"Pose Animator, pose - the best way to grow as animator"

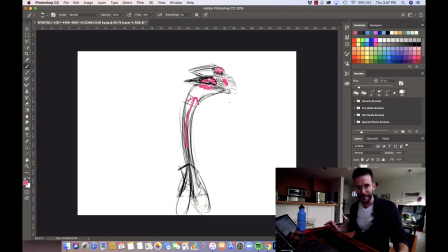(8:17)
everybody's gonna be asking, what is this guy doing? But little by little is gonna be like instant. The moment you really want to tap into a feeling, you're gonna do it like very, very fast the more you do it.
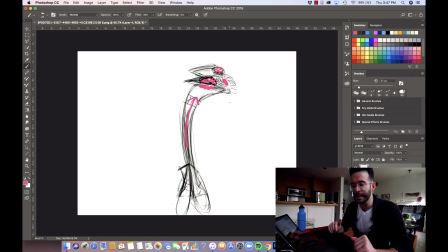(8:33)
Sometimes you really want, at the very beginning, as I say in the video of method, you want to ask the questions if like what does this moment reminds me to, or what does this whatever the character is saying in this moment reminds me to.
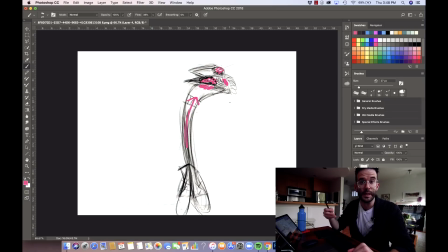(8:51)
You ask those questions in order to bring events from your history in life in order to help you to bring that feeling so you can examine that. But that's something that with the time is not necessary.
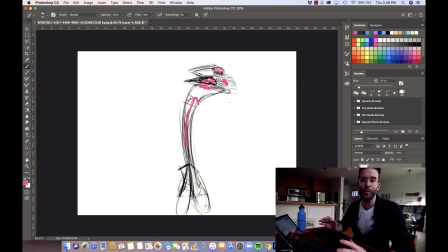(9:05)
At some point when you have done the process of tapping into the emotions quite a few times, you just bring the energy. So that being said, okay, I got more or less the energy. I know where is it going.
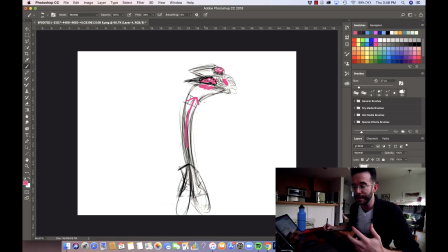(9:19)
I know where are the parts that I'm gonna be trying to put special attention to get that emotion going on. Some appealing aspects that I really like, and I think that can be very interesting.
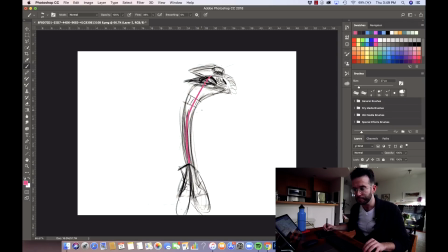(9:34)
First is this, the line of action that we find here. This is gonna be something that I think is going to be very, very nice. I really like the concept of having these two lines that goes
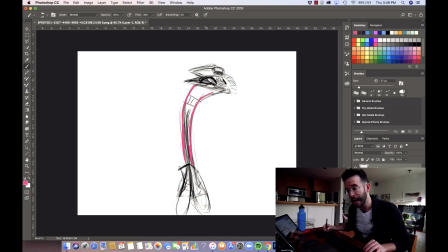(9:49)
from the body or from the lower part of the feet up to the chest, and if it's possible, depending on my character, to the shoulders. this aspect, this difference that we create that evolves, this is what I call harmony.
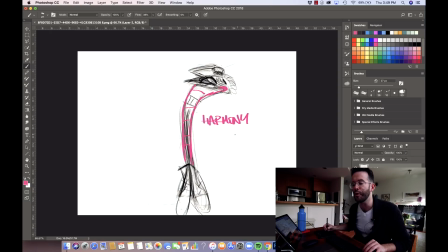(10:07)
When two or more lines evolves together in a way, when we get this kind of relationship in between lines, like for example in the fingers, sometimes we get those kind of
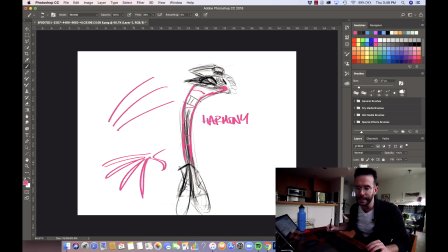(10:22)
relationships in the fingers that it gives us like a lot of appeal, right? So that's something that, for example, is already happening in this body, and I really like it. So let's see how that goes.
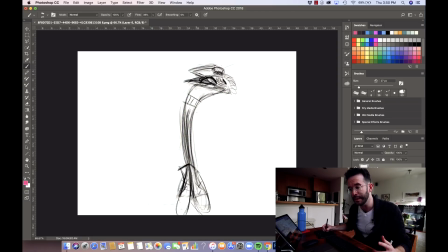(10:35)
Another thing that I really like are, or in terms of appealing, are these very straight lines and the breaks of the joints with a little bit of harmony as well. So as you can see, I have the relationship here of
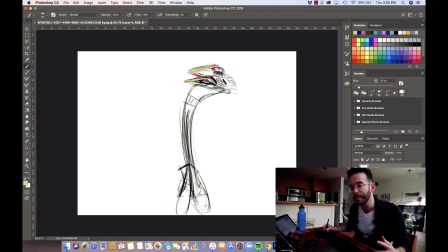(10:53)
these two lines, peak, that has a little bit of evolution or a little bit of harmony here and there, and also these other two, tick, tick, right? It creates like kind of like a double D, like a double U. That's also gonna give some good appeal,
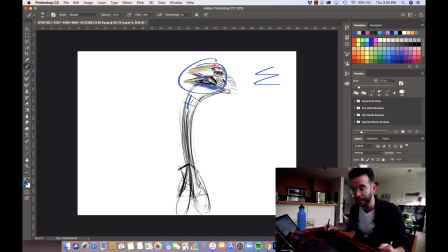(11:12)
and it's good contrast of this in between this part where it's like this kind of curve. Another thing that also I believe that, or I can see that I'm very attracted to and that I can give like a lot of appeal,
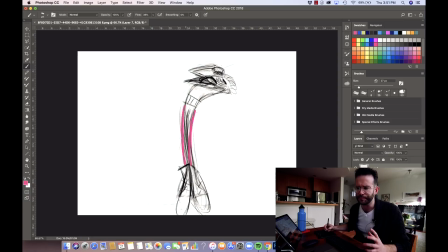(11:25)
is that this line I'm gonna try to do it like straight as much as I can, and I'm gonna try to really get like these big boots, a little on symmetry, not too much, but a little on symmetry, is slightly off. And when we got
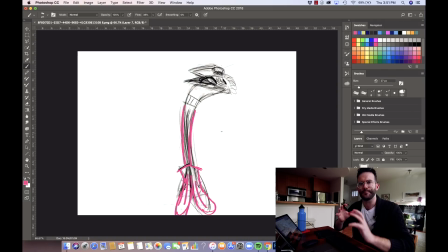(11:46)
like slightly off symmetries, that can also give like a very good appeal. I'm a big fan and defender of symmetries in general with tiny little breaks.
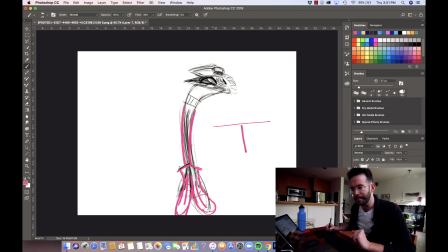(12:00)
I don't think that we should all do like very symmetric kind of like poses in the hands, for example. Like 100% I don't think it's a good idea, but like for example in this drawing, if it's a little tilted this way, that can work.